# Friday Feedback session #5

Hey everyone! Hey guys, sorry I was a little bit late, but yes, we'll be starting here in a bit with lots of feedback today, lots of stuff. Let me know if you can hear me or anything. I had to last minute move my mic because something was going wrong, so if you can't hear me, let me know. But hopefully everything's working now. So let me go ahead and screen share, we can get started. I think first up today we have AJ, so just let me make sure I have everything up, everyone's notes. Let me see. Okay, hey Yub.
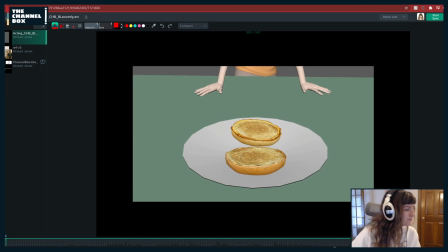216s
Okay, so here we go. I think everything's working. So first we have AJ with his blocking pass. It's hopefully AJ's here. Okay, here's my blocking pass with the shot. Let's see. Combining different parts of reference.
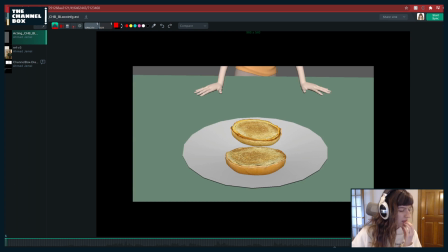234s
Not too sure about the ending. You want her to go fast, almost hysterical maybe. Stops in shock after realizing what she said. Okay, cool. Hey, Preetham. Alright, so let me go ahead. I think this is the latest one. Okay. Cool.
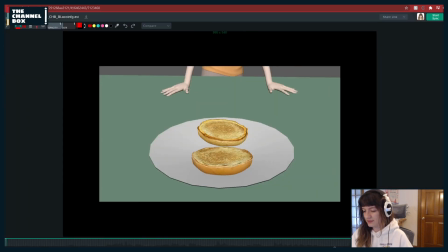254s
So let me take a look.
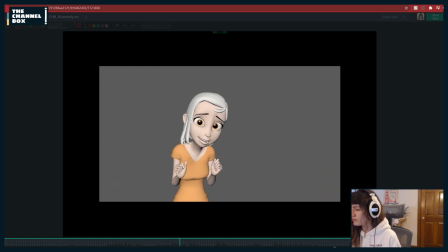260s I'm sorry, and if it is any consolation, I have heartburn that is radiating in my kneecaps, and I haven't taken a dump since Wednesday morning.
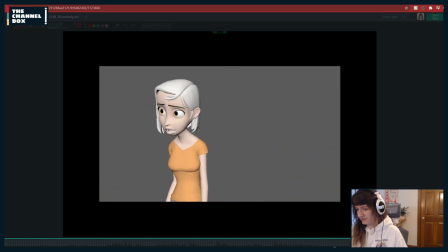270s
This is looking good.
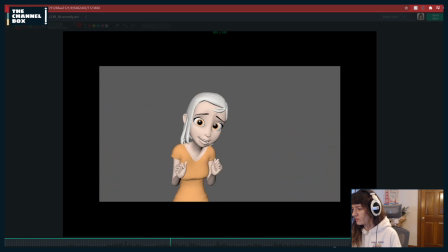275s I'm sorry, and if it is any consolation, I have heartburn that is radiating in my kneecaps, and I haven't taken a dump since Wednesday morning.
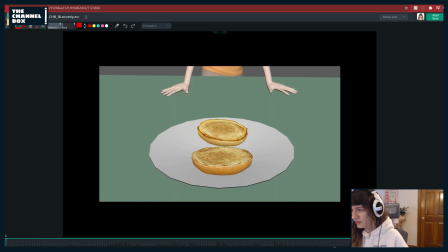286s
Okay, so I think for my first, I know this is like still blocking and kind of rough, so I won't give you too many like face notes because there'll probably be things that you'll fix,
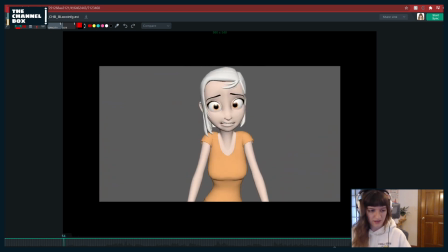295s
but I'll maybe add in just like a few little face things just as I see them. So let me just think.
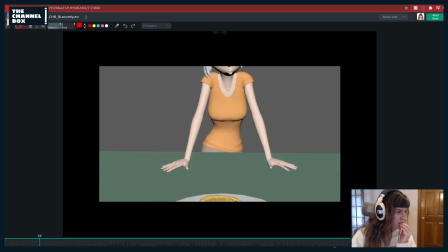307s
I mean, like just some simple stuff like, you know, I'm not sure if you said this is your blocking pass, so I'll go ahead and give you some more like detailed notes on posing. I know last time like we kept it super rough because it was still rough blocking,
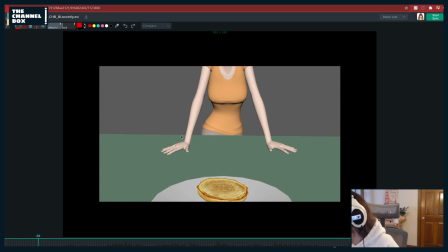319s
but I would really try to nail like a very specific hand pose for this. Maybe just because right now they just kind of feel the same. They just feel like there's an odd bend here, and I think this is a little bit of Aya's hands, but like this thumb feels kind of broken here to me. So I would try to just get her.
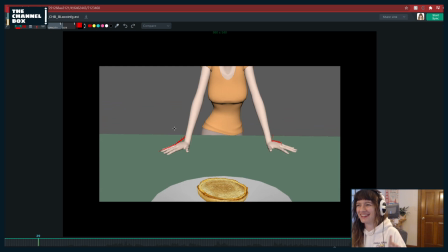340s
I was about to suggest something, but then I remember how hard it was because I had a character that just had like his fingertips on the table, like this instead of down here, and it was a nightmare because no IK fingers, and I had to like counter it and make sure all the fingers were like still placed. So don't do that.
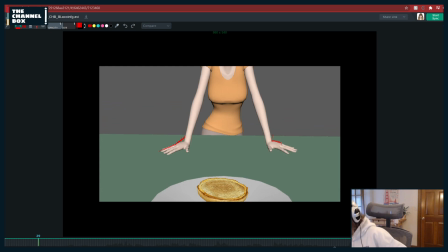357s
I was about to suggest that, but my animator side of my brain was like, no, that would be a good pose, but don't do that. Too much pain. Hi, Ro. What's up? But I would. If you can, like, you know, if you want to negate trying to deal with, like,
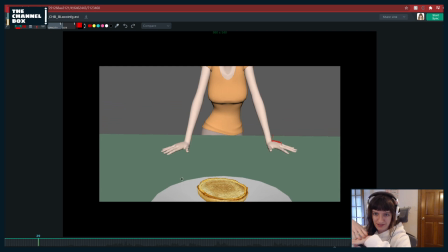373s
IK fingers, because I think that's always a nice pose whenever, like, especially on Aya, because she has longer, like, daintier fingers, it's kind of nice to have that. But if you want to avoid that and just deal with IK, like, don't have to deal with any kind of crazy constraints to have the fingers up, I would just try to make a more
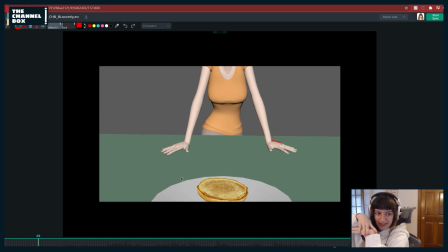388s
pleasing, like, shape, like, maybe grouping these, or, like, doing, you know, the classic Disney hand of two, or just something that, think of, like, two, something actually Sean Lee was talking about, to me and Dan and Sin the other day is like he was talking about fingers,
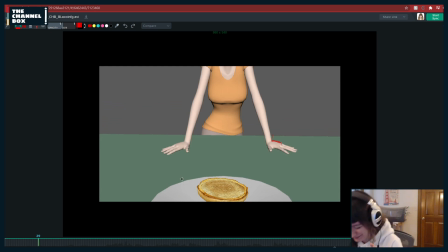402s
or I think it was Kenny. I forget who it was. I think it was someone from Disney was talking about it, but basically like think about interaction of fingers, of like having the fingers overlap a little bit, like not having them just straight.
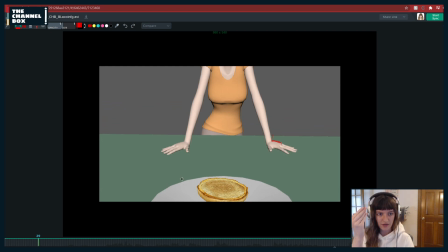415s
Like fingers can do a lot of like colliding, right? Of both of them to the side, or just having like fingers overlap, or do something that's different and interesting and not just, you know, flat on the table.